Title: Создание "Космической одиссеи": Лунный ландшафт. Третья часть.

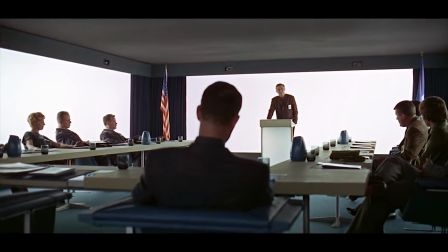744s
We soon get a shot from behind the man sitting to the right of where Floyd was sitting. The back of the man's head is out of focus in the foreground.
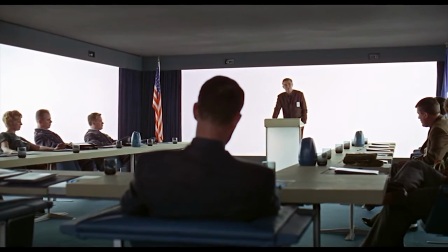752s
This is a nice visual setup because we see this man featured prominently in the framing of this shot, even though he is out of focus and our attention is on Floyd.
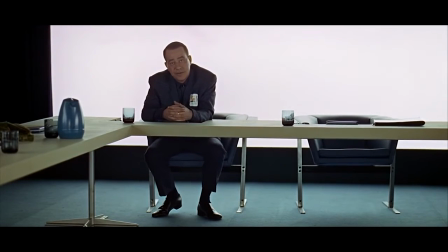760s
However, shortly after this we get a full shot of the man as he asks a question.
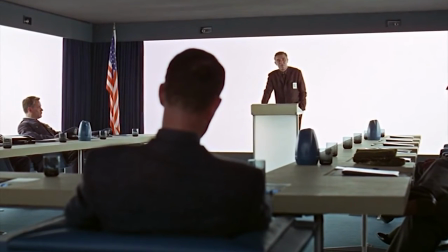764s
This is a brilliant visual setup because we subconsciously put importance on this man from his size in the previous shot and we almost expect him to speak later,
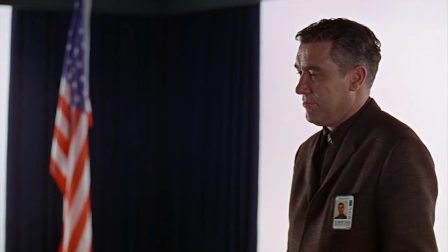772s
but it is so subtle that we don't even realize that we expect it. It would have been very heavy handed if Kubrick cut to a simple reaction shot of the man earlier.
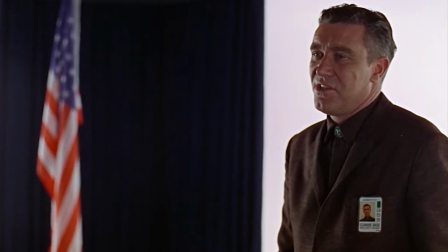779s
It would have been very obvious that this person will get a line later, and that information would have distracted our attention away from what Floyd is talking about to instead thinking about what this man might say.
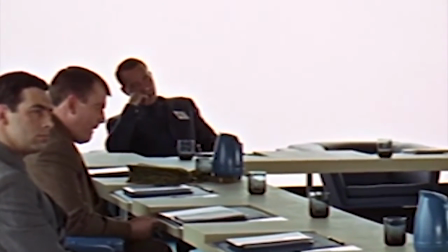788s
We can also see in the wider shot from behind Floyd directly before the man speaks, he begins to move as he does in the closer shot,
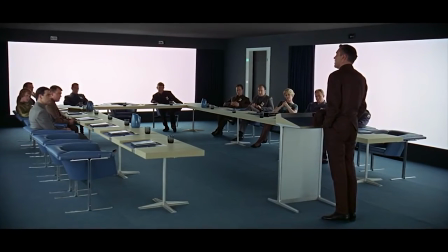795s
which tells us that Kubrick must have shot the full scene in the wider shot and perhaps hadn't decided whether or not to feature the closer shot of
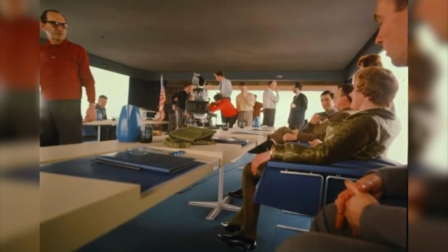801s
the man until he was in the editing room. In this photo, we can see the setup for the closer shot of the man and it looks as though this was the only shot in which the camera was physically on the set.
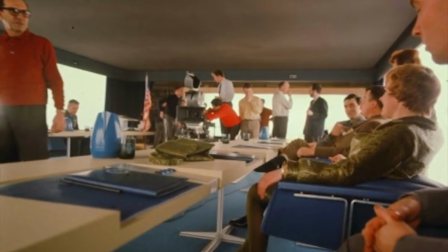809s
It looks like they either rotated the set 180 degrees and switched out the walls or relocated the camera on the other side and floated the wall out.
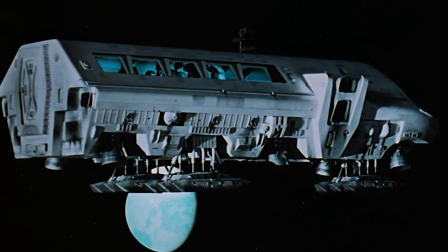817s
It seems quite similar to how the Dawn of Man sequence was shot. shot. In this shot, we're looking at a cut-out photo of the moon bus with rear projection action in the windows.
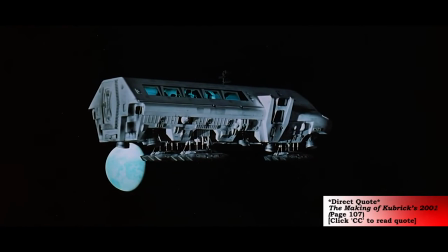825s
The movement was a combination of the camera pulling back and the bus moving laterally along its perspective axis.
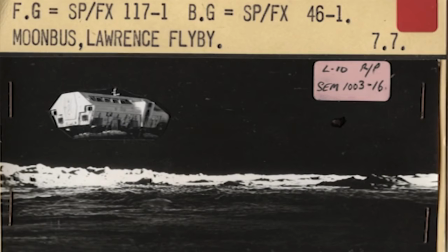831s
The camera was tilted slightly so this axis would line up with the horizon. This behind-the-scenes photo gives us a sense of how the special effects shots were composed.
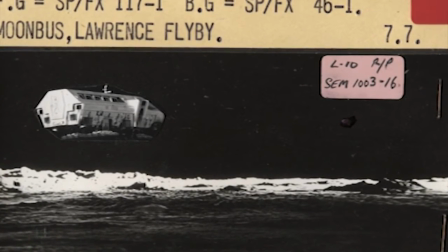839s
They would cut out a miniature from a polaroid and then paste it onto a photo of the landscape to see what it looked like and whether or not they wanted to proceed with the shot.
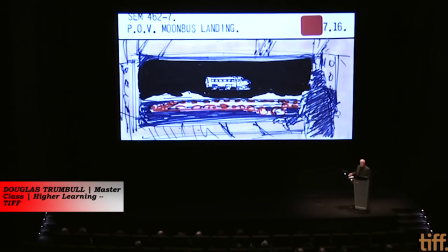846s
You know, you have a little storyboard drawing. A lot of the storyboard drawings we work with are very simple, sketches almost.
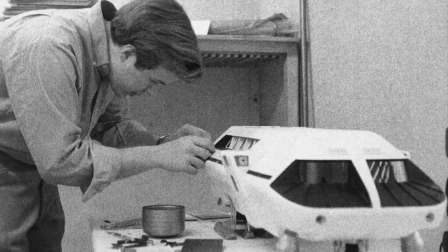854s
But you see shots in the movie, and then you see the moon bus, and that was one of my first tasks on 2001 as a young man.
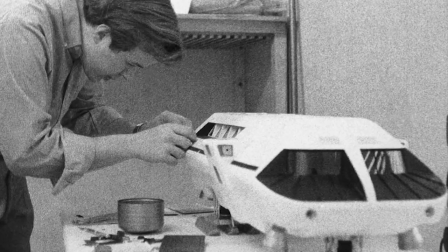861s
I was probably maybe 24, starting to detail these miniatures and trying to make them look photorealistic, even though they were just fiberglass models with not much detail.
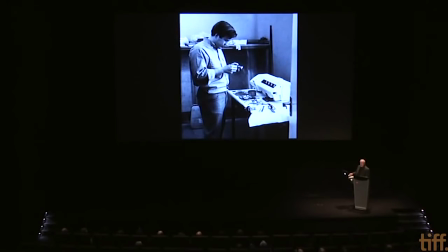871s
And we started figuring out how to put detail and painting. And actually, since I was an illustrator, I was actually painting with my airbrush right on the model to create different panels of texture and brightness and reflection and trying to make it look as big as we possibly could.
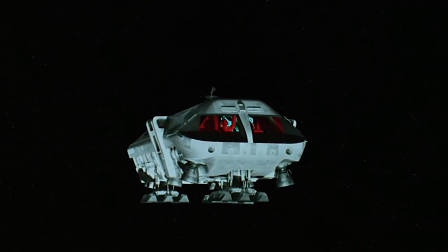887s
And then I got involved in shooting some of these miniatures. Kubrick really got to like me and what I was able to do.
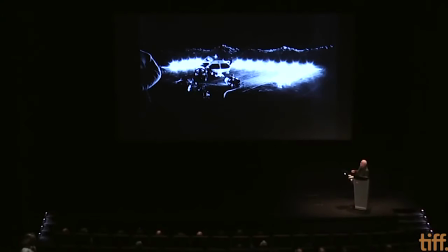893s
And so I got into designing some of these shots like this where each of these was a thousand watt light bulb out of a slide projector. and this was a painting back here, and this is the moon bus that's going to land, and it's mounted on this rod back here.
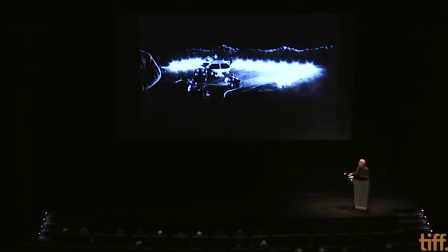906s
It's kind of tilting up and down, has nitrogen coming through the nozzles of the supposedly jet engines,
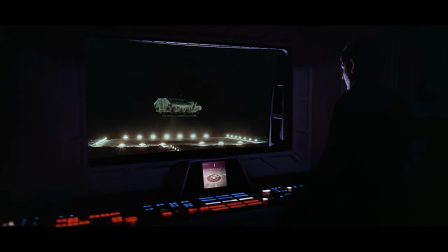913s
or rocket engines, to stir up all this dust. I was in charge of the animation department, and this was one of the shots looking down on the little moon base.
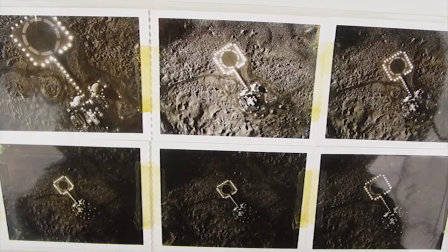923s
So it's a photograph of a plaster model that's now had little holes drilled in it, and there's lights coming in from behind.
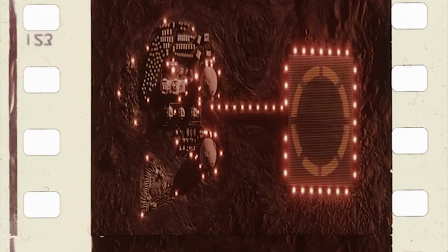929s
We used a lot of lens flares and a lot of natural kind of photographic lens phenomena to try to make things look real.
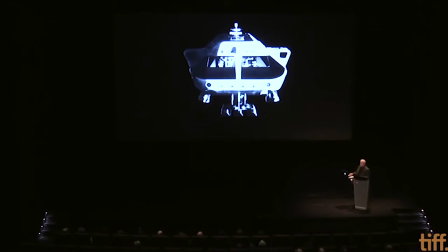938s
And this whole technique of mounting two-dimensional flat photographs of the models on a giant sheet of glass and then being able to project little movies into the windows. You'll see a lot of shots in 2001 where there's really not any perspective shifts going on because it's a two-dimensional photograph.
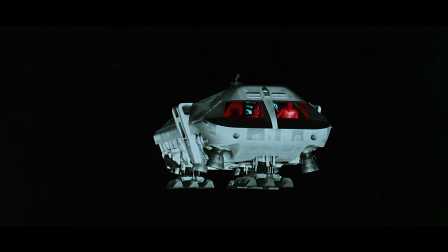959s
and we had to mount it on glass in order to superimpose one thing against another. Although, only some of the moon bus shots were done by animation.
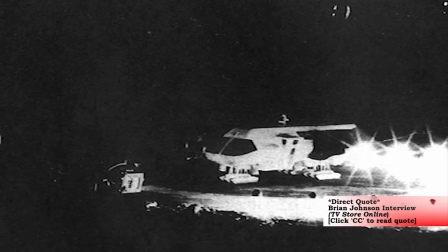967s
Johnson recalls the majority of those shots were done with the actual model and the camera moving back and forth on a track shooting it.
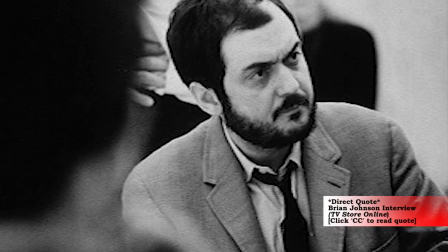974s
When we were watching the moon bus footage in the dailies, Stanley wasn't happy with it because he thought that it was too shaky.
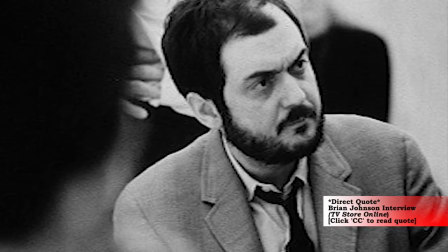979s
But I realized that it wasn't the actual footage that was shaky, but that there was something wrong with the projector that was showing the dailies.
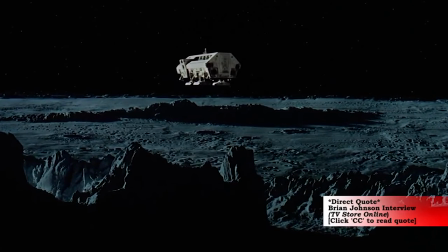986s
With Stanley, you couldn't just come out and say that. With Stanley, you had to be diplomatic about how you approached him with things like that.
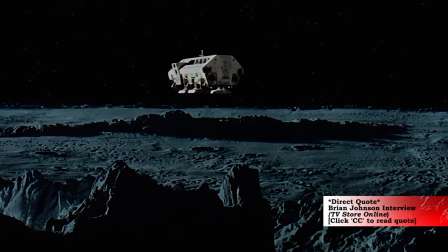992s
I told him and he just couldn't get his mind around it, so we ended up shooting it all over again. We ended up shooting it about five times actually.
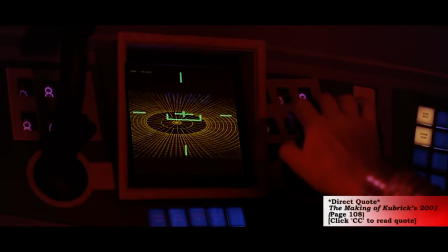998s
For the Moonbus cockpit, two readouts were prepared specifically for this view.
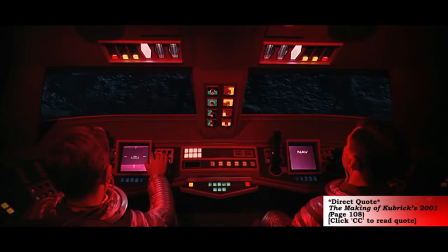1002s
They were shot on 35mm on an animation stand and projected in 16mm from the back of the set. The moon terrain seen through the windows was photographed later and matted in.
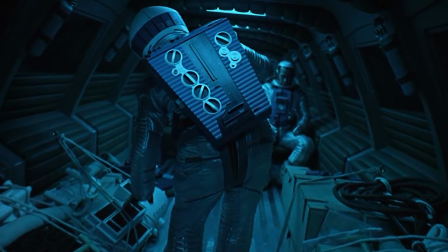1012s
The spacesuits worn by the men are a silver version of the colored suits worn by the crew of the Discovery in the next segment.
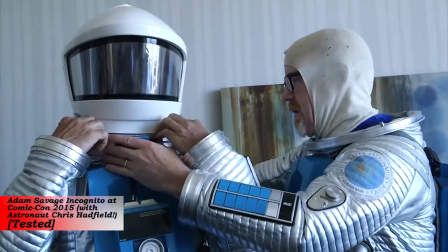1018s
The popular YouTube channel, Tested, recently featured a video in which Adam Savage of Mythbusters and astronaut Chris Hadfield walked
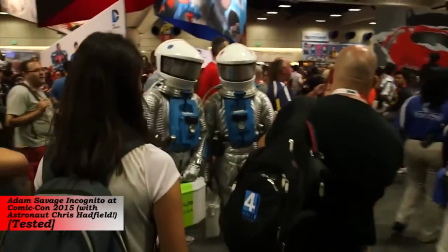1026s
around Comic-Con in replicas of the TMA-1 spacesuit that Savage made himself—and I'll put the link in the description if you'd like to check it out.
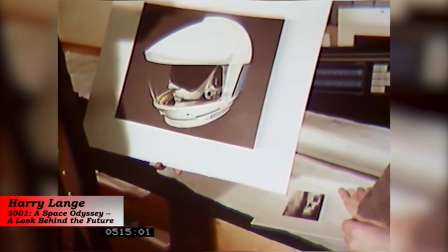1033s
This is the helmet I've designed that will be worn in the film by the six astronauts that will go on to the moon base.
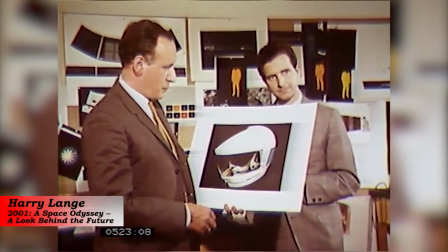1042s
What's, uh, the blue patch on the back? Oh, back here?
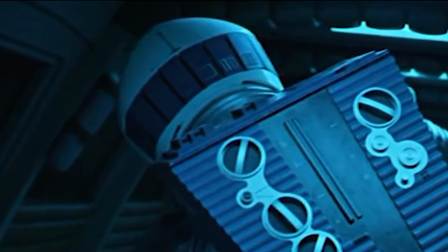1045s
These are memory packages, which can be inserted at will by the, uh,
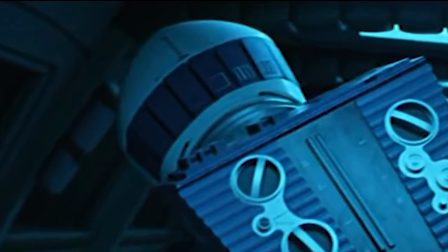1052s
from the main station, which will supply the astronauts with additional information.
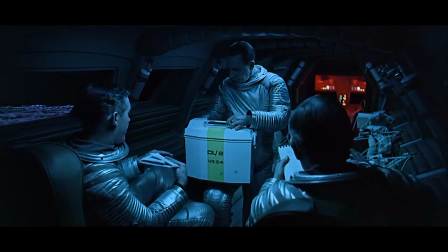1057s
Much like the space station set, depth is deliberately given to the shot by way of the red cockpit in the background.
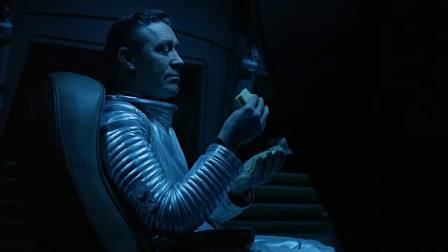1063s
The interesting thing is this closer shot of Floyd.
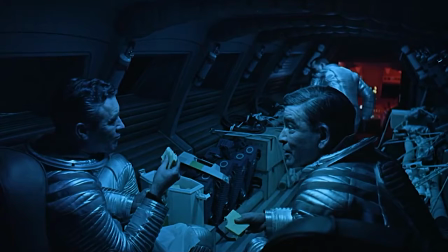1065s
He doesn't say anything of particular importance in this shot, so my best guess would be that either Floyd was facing away from the camera too much during some of his lines,
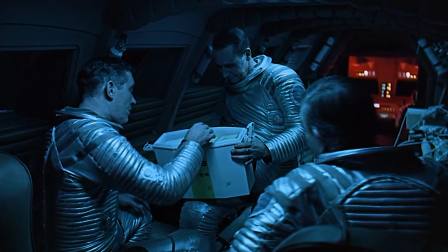1072s
or Kubrick liked the first half of the wide shot in one take and the second half of the wide shot in a different take and simply stitched them together with the closer shot of Floyd.
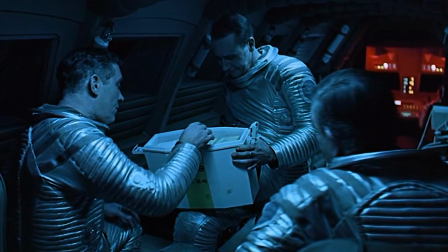1080s
Either way, the blocking in this wide shot forms a nice triangle and shifts our focus from character to character as they speak.
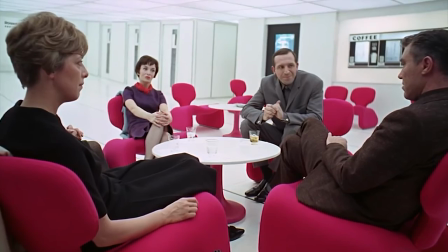1086s
Much like most of the Dawn of Man sequence, as well as the conversation with the Russian scientists, this wide shot is making us work.
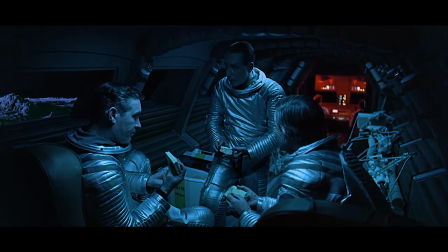1092s
In essence, we are forced to edit the scene in our own mind by choosing where to look,
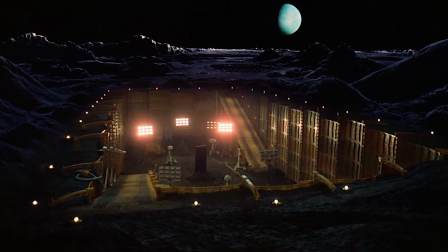1096s
which in turn stimulates our intellect right before one of the most thought-provoking scenes in the entire film—the excavation of TMA-1.
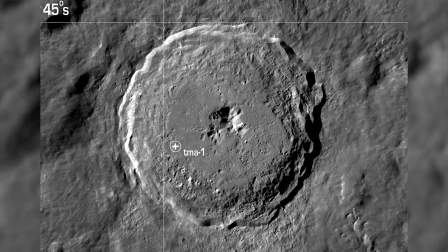1103s
TMA-1 refers to Tycho Magnetic Anomaly 1, Tycho being the crater closest to where the monolith was buried.
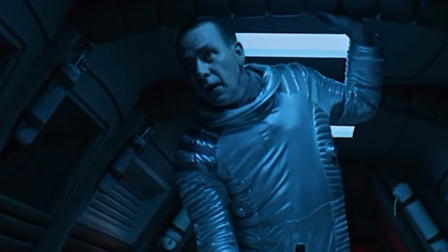1110s
The two other men in this scene are Halverson and Michaels, who were seated on either side of Floyd during the boardroom scene.
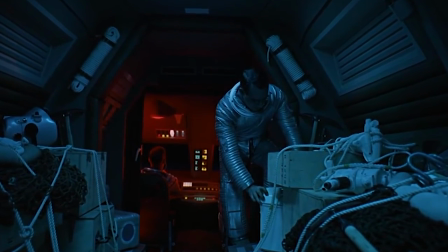1116s
There is actually a great deal of dialogue in the script that was cut. In fact, the moonbust scene in the script originally had Floyd going over satellite photos while Halverson and Michaels talk.
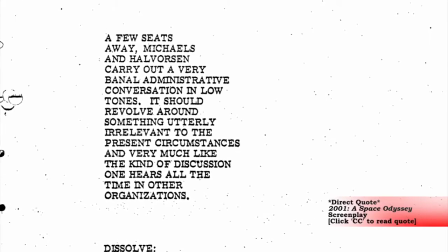1125s
What's interesting is that it It is described in the script as, A few seats away, Michaels and Halverson carry out a very banal administrative conversation in low tones.
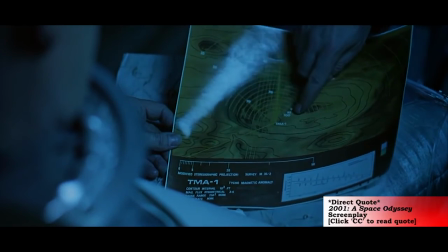1134s
It should revolve around something utterly irrelevant to the circumstances and very much like the kind of discussion one hears all the time in other organizations.
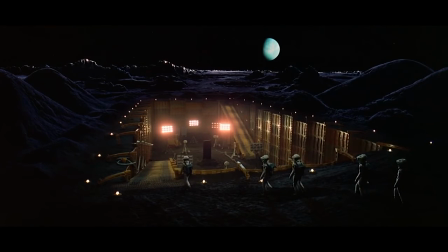1141s
Finally, we arrive at the Tycho Magnetic Anomaly scene in which Floyd interacts with the monolith for the first time.
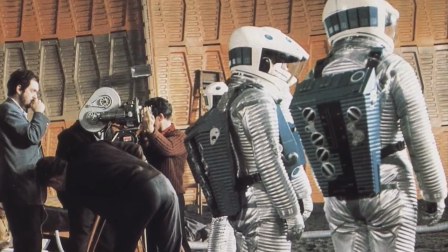1147s
Incidentally, this was the first day of shooting, which happened to be December 29th, 1965, at Shepperton Studios.
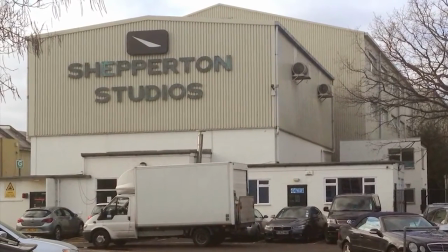1153s
This scene was filmed at Shepparton instead of MGM Bormwood, like most of the other scenes, because Shepparton was the only studio that could accommodate the massive set.
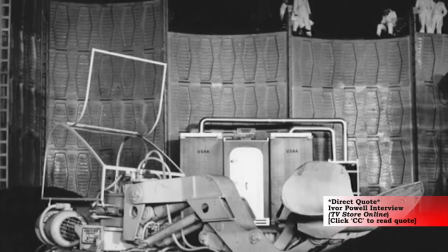1161s
Publicist for the film Ivor Powell recalls the set, Given that it was on a studio's soundstage, we couldn't dig any holes in the ground, so all of that had to be built up into the air.
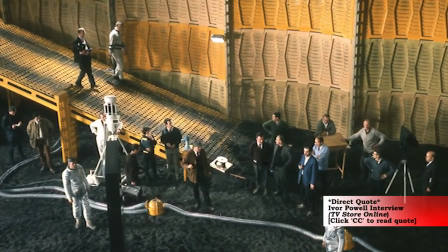1170s
That set went about 20 feet up in the air. It gave a great illusion that the monolith was down in this pit.
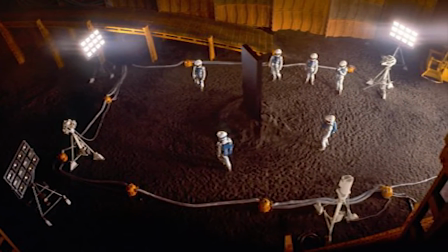1175s
The pit itself was 60 feet by 120 feet, and actually 60 feet deep. a very large amount of sand was brought in and was washed,
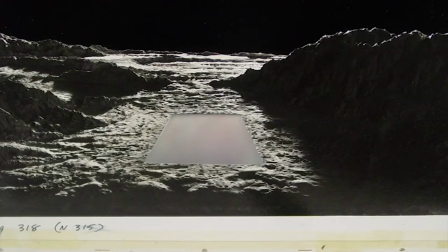1183s
dried, and given color and texture similar to the moon's. It wasn't until a year later when the lunar terrain model was matted in.
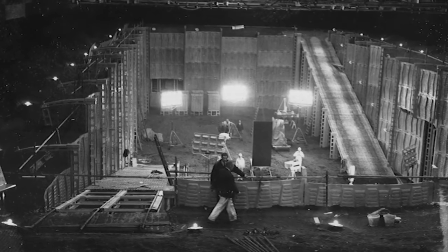1189s
In order to achieve this, everything around the excavation site had to be covered in black felt so they could replace it with the lunar terrain.
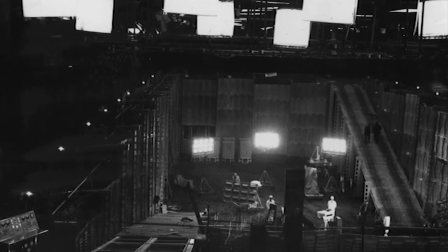1196s
These are shots while the set was still under construction. They ended up holding these shots in a vault until the special effects photography necessary to finish the shot was completed.
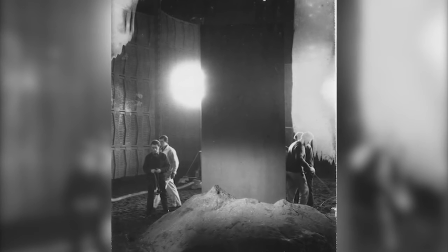1204s
As I mentioned in the Dawn of Man sequence, sequence, the monolith was originally going to be a tetrahedron and in this early concept drawing,
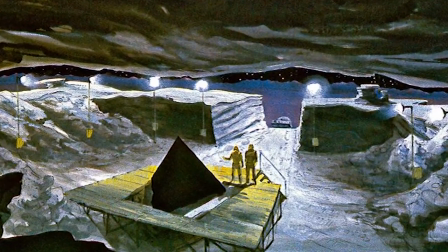1211s
we can see what the TMA-1 set could have looked like if the design wasn't changed.
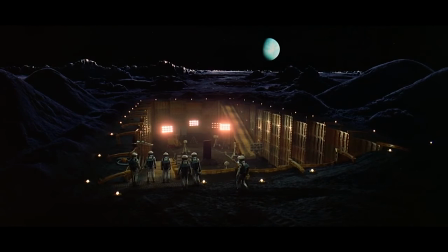1215s
The music in this sequence is by a Hungarian composer named Giorg Ligeti and it has been forever linked to the film, much in the same way that the Blue Danube was.
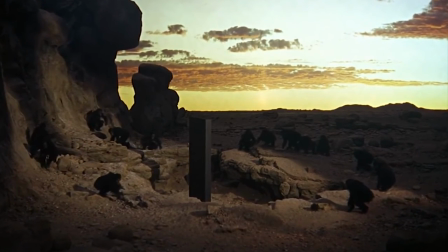1223s
We also heard this piece in the Dawn of Man sequence. In an interview, special effects artist Brian Loftus speaks about how Kubrick came to choose the music.
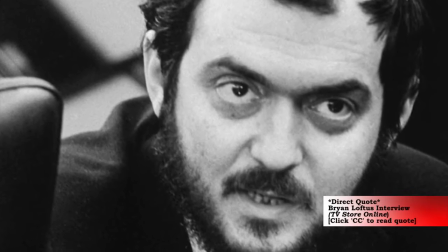1230s
The Ligeti music that Stanley used in 2001 was suggested to him by his wife, Christiane. She had been at home listening to it on the radio because there had been some sort of concert on the air when she heard it.